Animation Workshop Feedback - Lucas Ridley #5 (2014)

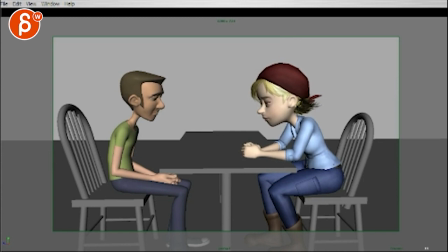[4:14]
a complete gloss as to why I don't think it's working. While I look at those things just quickly also I would reduce the eyebrows just because it gives you that kind of squashy thing where the whole
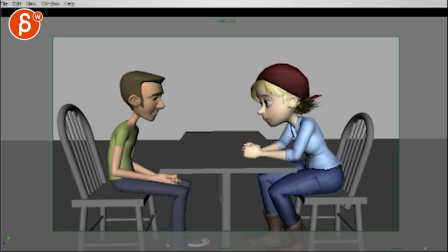[4:27]
top does like this his this massive down on the link and it's right to involve the brows a little bit you want to lead a tiny bit but you don't want to go more than like this I just write two frames and not this massive down and then up just because it makes that makes it
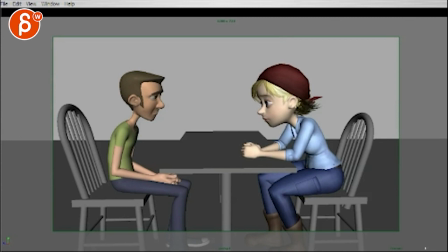[4:45]
also bit you know robotic in Muppet D and everything just have a little bit it comes down but keep it to a 2-3 frame range. Just a little bit.
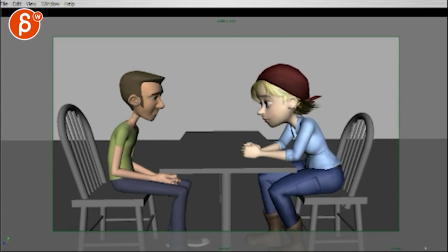[5:04]
I'll cut out parts of the middle and then I think the other thing will be this.
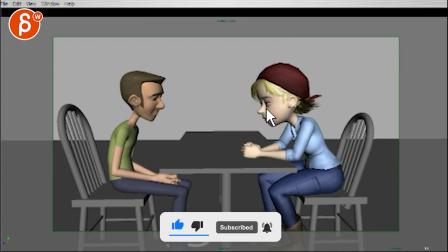[5:14]
It's subtle but you have this type of opening and And then it closes.
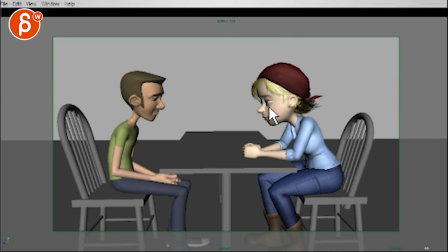[5:23]
And then you have on your opening, it's almost the same amount here, what's it called, in terms of the opening distance. It's almost a bit mirrored. But I would do for her, just to make this a bit softer. See how you have this...
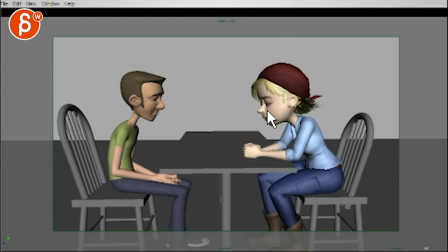[5:41]
To me this feels like you're almost closing it too far. See how you got this opening and it's still closed. just one of those where you wanna if I could reanimate this I would have that there you go 18 keep
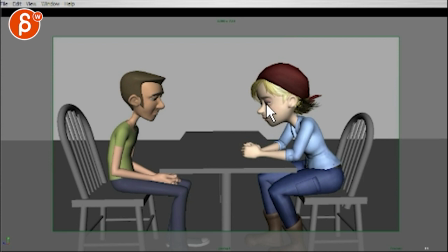[6:00]
this at 18 right so when you're here 11 that will be way too short but if I will cut out 16
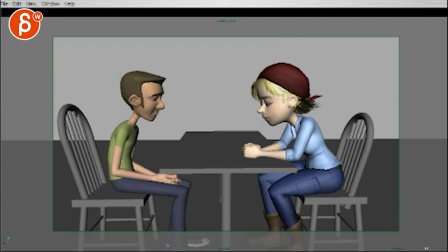[6:14]
and 17 and keep the pose at 18 the longest just for a blink. Welcome back.
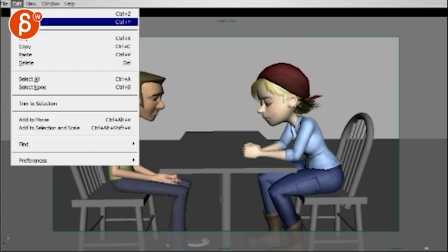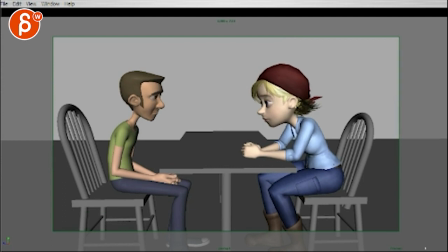[6:31]
Alright, so we're getting into this territory here, right? Alright. So you got 18 here. I'm going from 11 to 18, but I would hold 18 for two more frames, right?
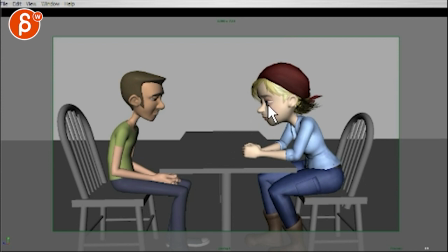[6:47]
And then on your opening, see how big it is? Go half that distance, so it's really just a sliver that opens and then 19 and then 20 and into that and you might even have the range from 20 to 22 happen from 20 to 25
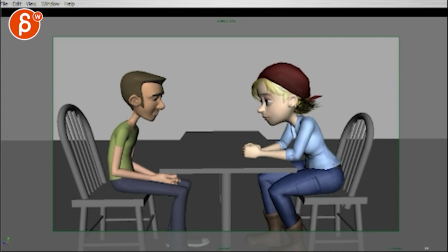[7:07]
just make that a bit slower and you still have enough time then before this guy happens since I'm cutting couple frames out you can adjust that to